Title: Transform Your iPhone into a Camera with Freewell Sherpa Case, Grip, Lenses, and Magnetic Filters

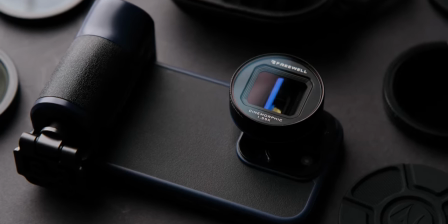Hello everyone, welcome back to the channel. Today I'm going to review a kit from Freewell that can improve your iPhone video shooting experience.
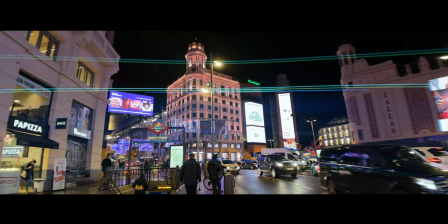Phones are becoming better and better for video and we all end up using our phones to record parts of our life.
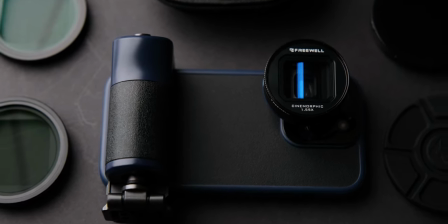B-roll for our YouTube channels, some even commercials because they want that social media look.
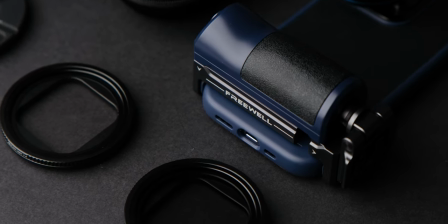And in the past we had some not so good accessories for our phones,
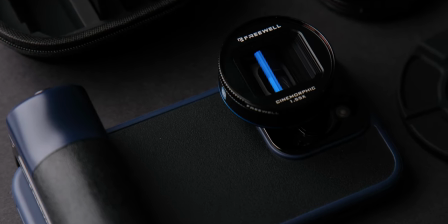well Freewell wants to change that with their latest sherpa case, anamorphic lenses, magnetic filters and multifunctional grip.
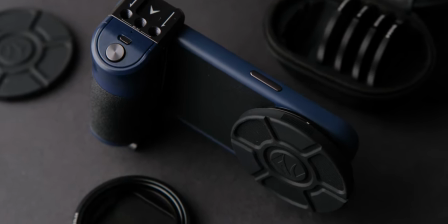Yes, magnetic filters for your phone, we all know the magnetic filters from Freewell for our cameras,
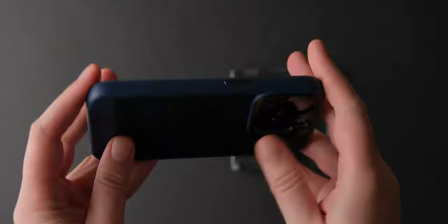well now they brought them to our phones, and that is not all, let's check them out.
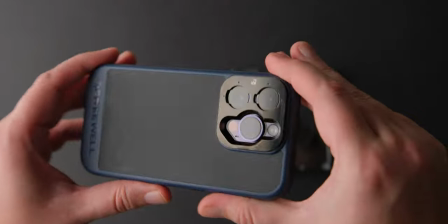First of all you got the case, the most important part of the kit, which feels premium when holding,
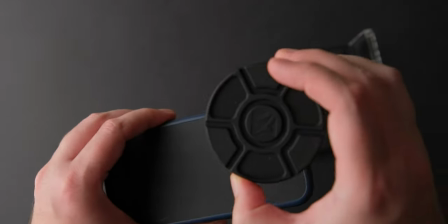it is magsafe compatible and it has this magnet mount covering the cameras where we can attach the magnetic filters and anamorphic lenses.
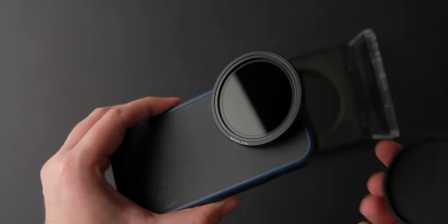Just open the case, grab the filter,
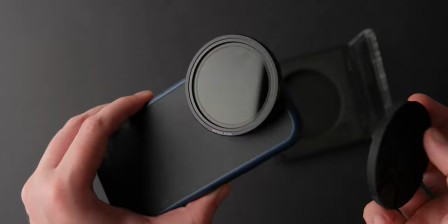attach it to the case by aligning the Freewell markings and then remove the rubber cap, just like on the camera filters.
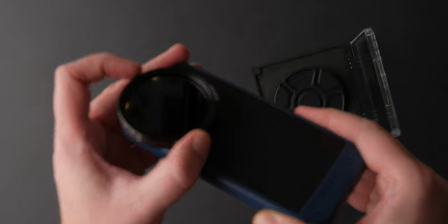freewell did contact me to review this kit and give you my honest opinion about it and
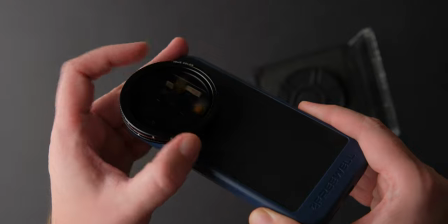i wouldn't said yes if i didn't find this interesting so here
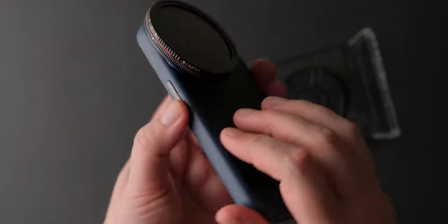we are next let me show you how easy it is to install the anamorphic
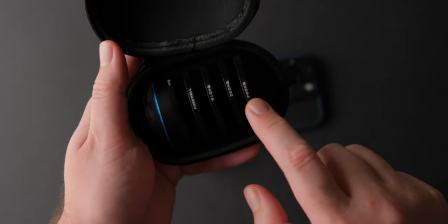lens which also comes with some nd filters and an uv
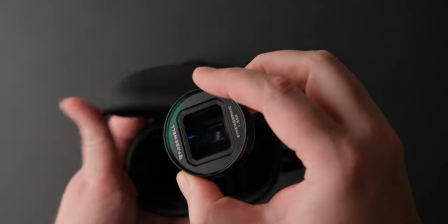filter for protection
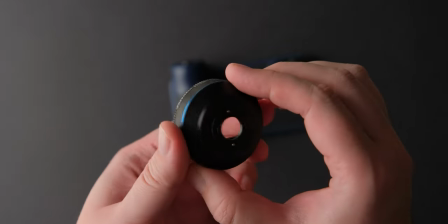more about these and the magnetic filters later now let's watch a quick video i shot on my iphone 14 pro in madrid spain
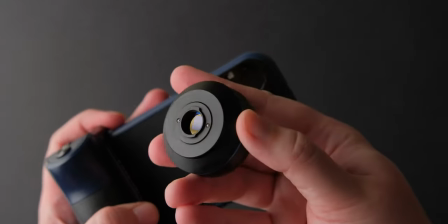using the anamorphic lens this is a true anamorphic lens not a filter
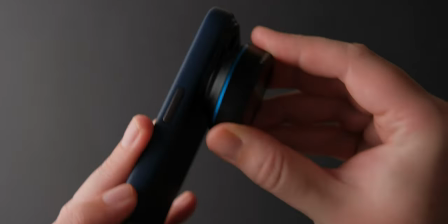that mimics the look so you need to use an app like the filmic pro
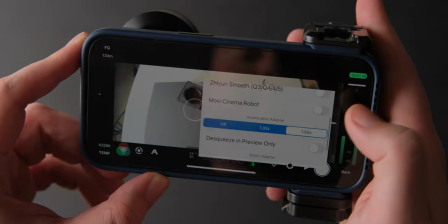to the squeeze the footage also when you shoot anamorphic you need to stop the image stabilization so
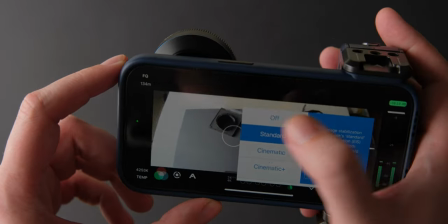you won't get a weird wobble effect in your corners okay
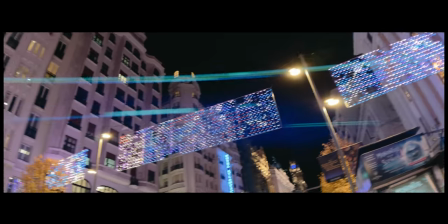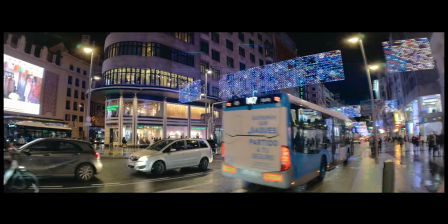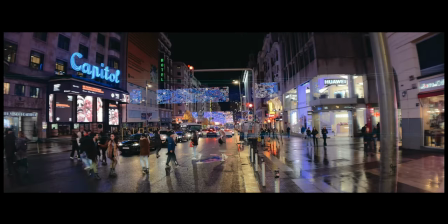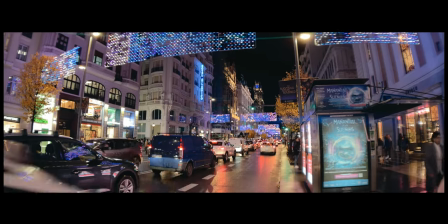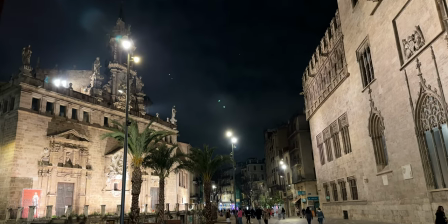that looks great for some low light phone footage now let's take a look at those magnetic filters.
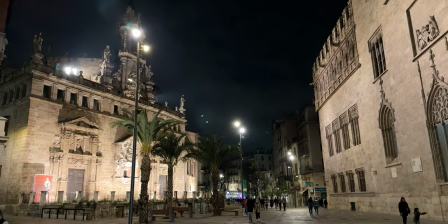The first one we will talk about is a mist filter.
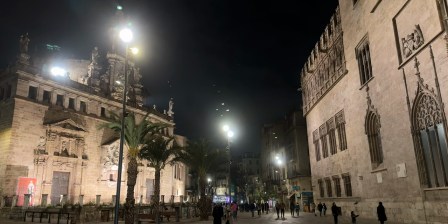I use mist filters for my photography and also for my videos in certain situations to enhance their quality.
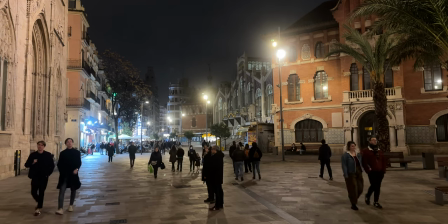I know most of you already know what a mist filter is but for those of you that
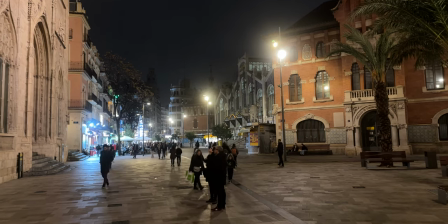don't it is a filter that can give you a dreamy look by reducing the contrast,
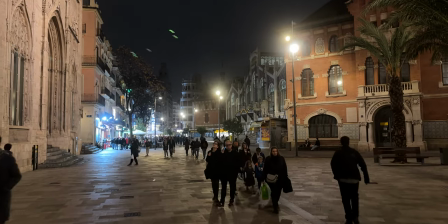softening the highlights and reducing the digital sharpness the
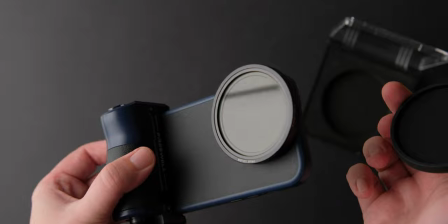next one see how easy it is to change the filters i
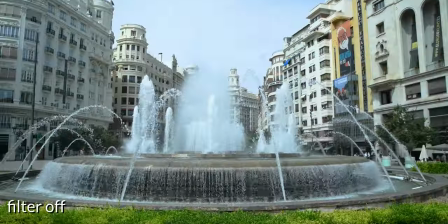just love that a variable nd filter so you can lower your shutter speed to get motion
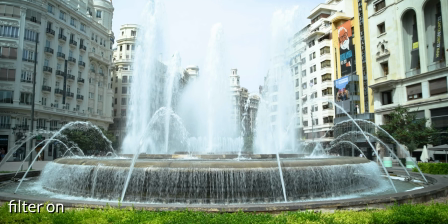blur in your videos and make them look more cinematic and